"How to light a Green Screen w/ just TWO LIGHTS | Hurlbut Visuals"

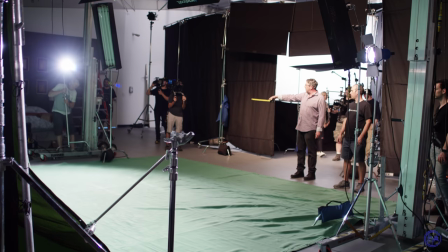761s
But again, when you're working with these type of lights from the side,
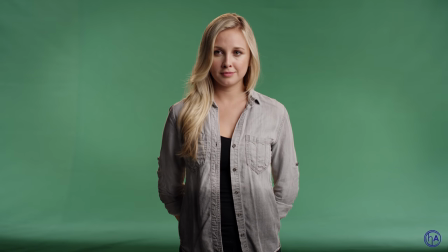765s
they're always going to fan out across the bottom in kind of a V and you always have those
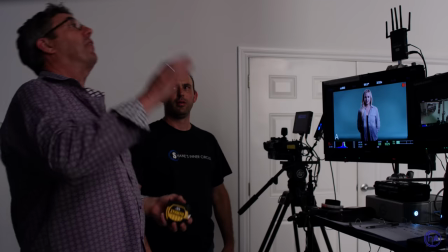772s
crisscrosses that are so difficult to deal with that you then have to hang another light on the top to be able to
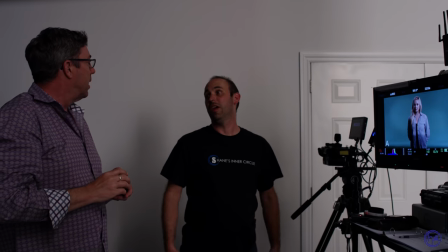779s
eliminate the crisscross. You end up hanging stuff in any way, essentially. Right, exactly.
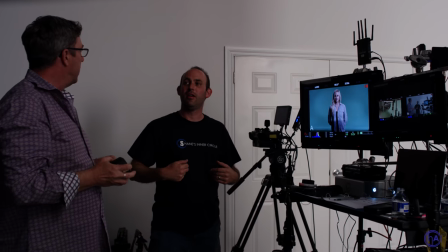784s
Also if somebody gets back into that area those these hard lights are not gonna look very good on them.
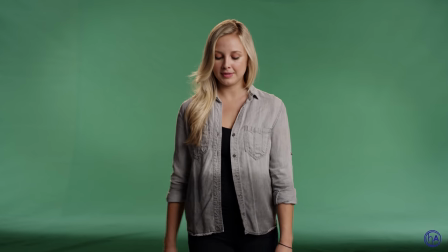790s
Correct. So go ahead and back up Monette, go into the hard light. The very back mark you had earlier.
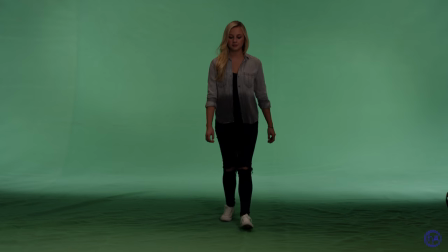797s
Yeah. Keep going, keep going, another few steps, keep going, keep going.
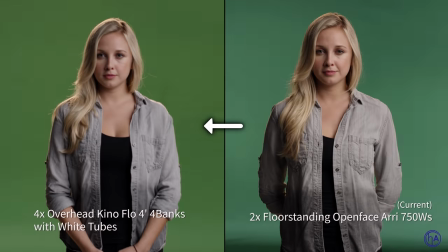803s
Back up a little more if you can. We start getting into something like that. When the key nose were on and white mode it felt like she was in the environment.
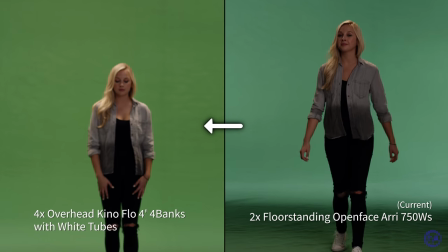812s
You can get away with it more. Yeah, it felt like it was ambience and then she walked into her key light.
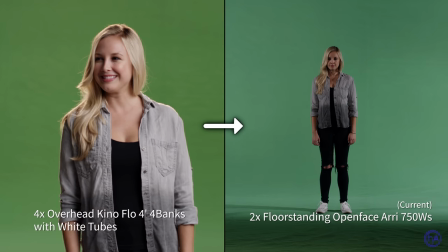818s
So these are the kind of things that by lighting a screen this way just limits your possibilities
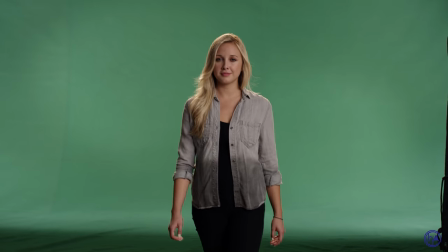824s
yeah you can see how inconsistent the patterns are I mean it's
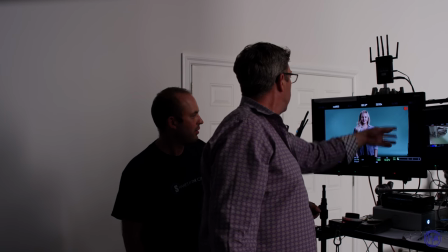830s
graying out here okay but it's definitely inconsistent all right
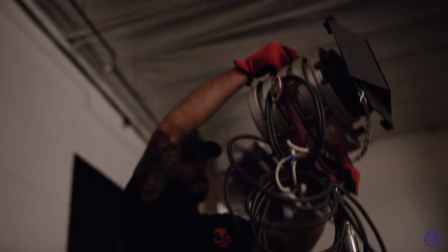836s
so now let's go to a Fresnel source so let's go ahead and kill the
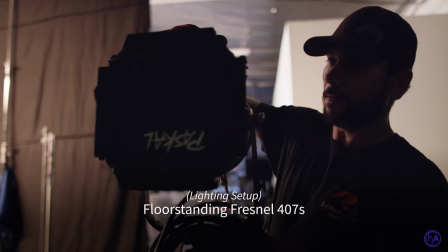842s
750s and now we're going to bring in Fresnels So that's 407s we're using.
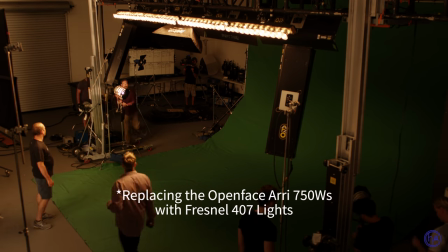851s
We'll put the 407s in the same spot those were, okay? Open those barn doors.
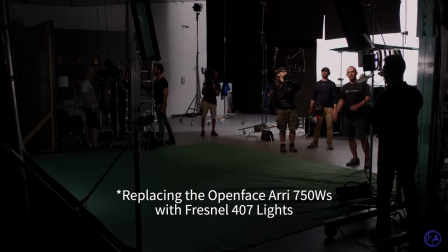857s
Don't burn yourself. And you can use the same power source your open face was plugged into.
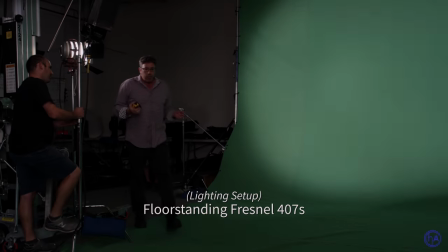863s
Here you go. Lighting with hard sources, you have so many limitations.
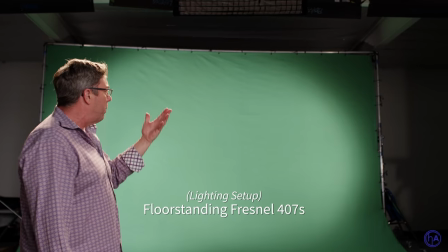869s
With the ability to just light from above, it's one equal balance. Now, if I'm working in constricted areas,
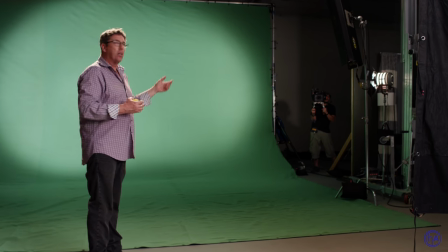876s
I can't really get the right angle on my Fresnels to be able to do the half single vibe.
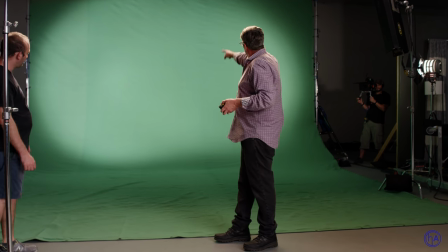884s
Because you can see right now that the middle looks nice, but the left and right edges are hot.
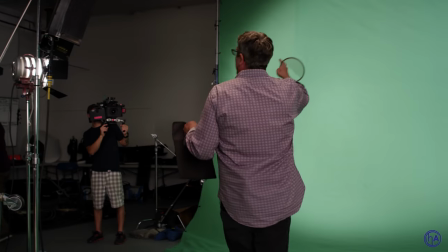891s
When I'm able to take the Fresnel and back it up enough,
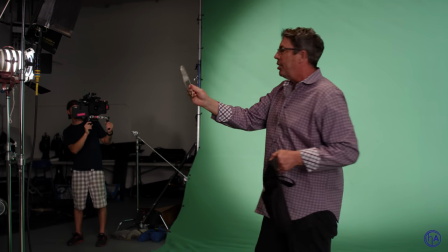894s
I like to use the whole half single trick because obviously this light is
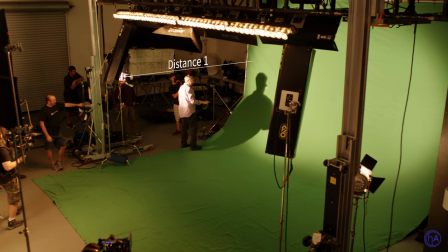901s
much closer to this edge of the green screen than it is over here so
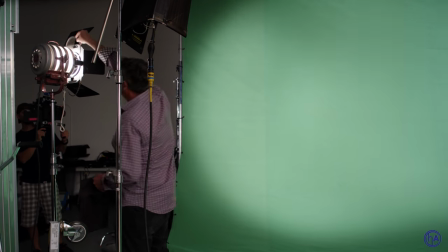907s
by using a half single you're able to put this in your light make
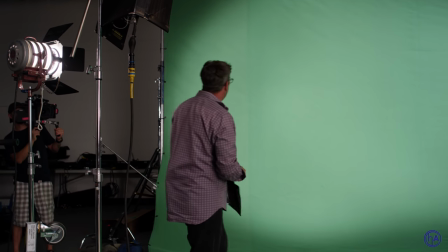913s
it so it just does half of it it scrims takes down that left side and then we do the same on the other side,
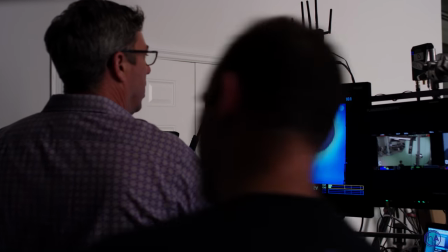921s
and let's go back. Okay, so with those Fresnels,
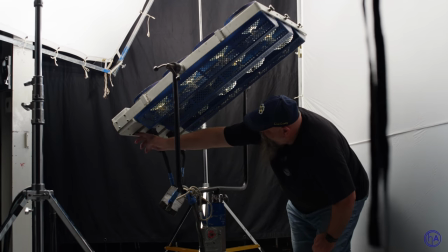926s
let's lose four maxi brute bulbs mark and open up to a two eight and three tenths.
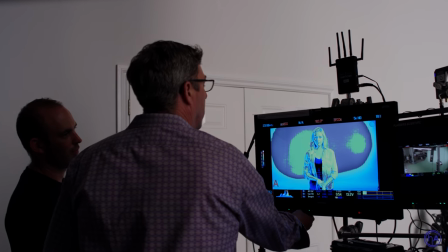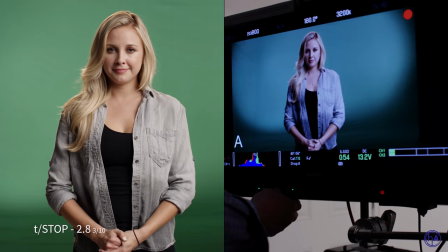943s
That's four bubbles off. Okay, go to a two Two eight and a half?
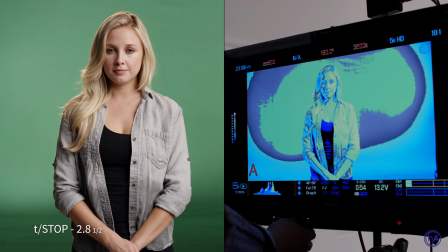954s
Two eight and a half, that is? Go to four then?
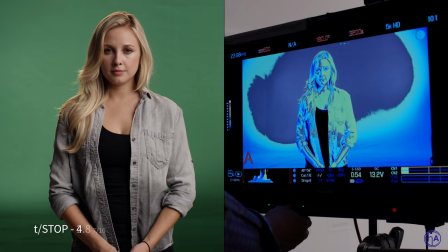961s
Two eight and seven tenths? Okay.
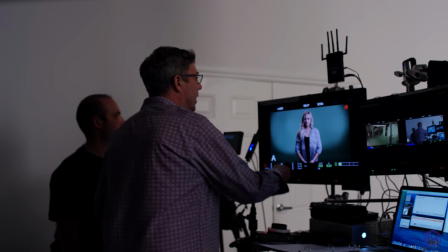968s
I mean, it's just very difficult to get this lit within the physical parameters that we have.
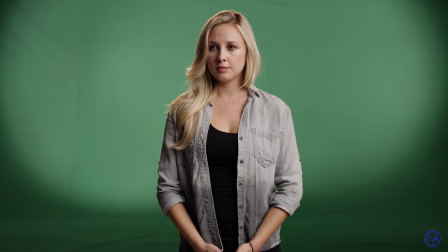976s
Even if we're able to get the lights back,
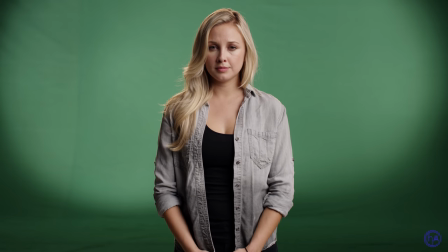979s
you're going to still get the crisscross. she's not going to be able to walk out on the screen, we're not going to be able to get her head to toe,
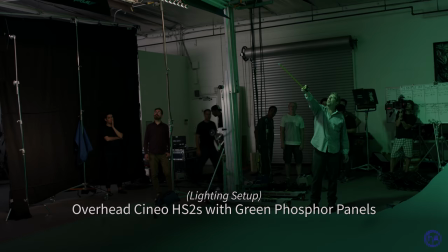986s
you're going to end up lighting it from above as well. Do you want to show a comparison of the sineos directly against this from this two sineos?
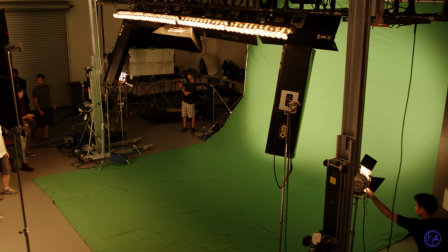995s
Yeah, sure. Let's turn off the babies right now, please. Go back to a four on the camera.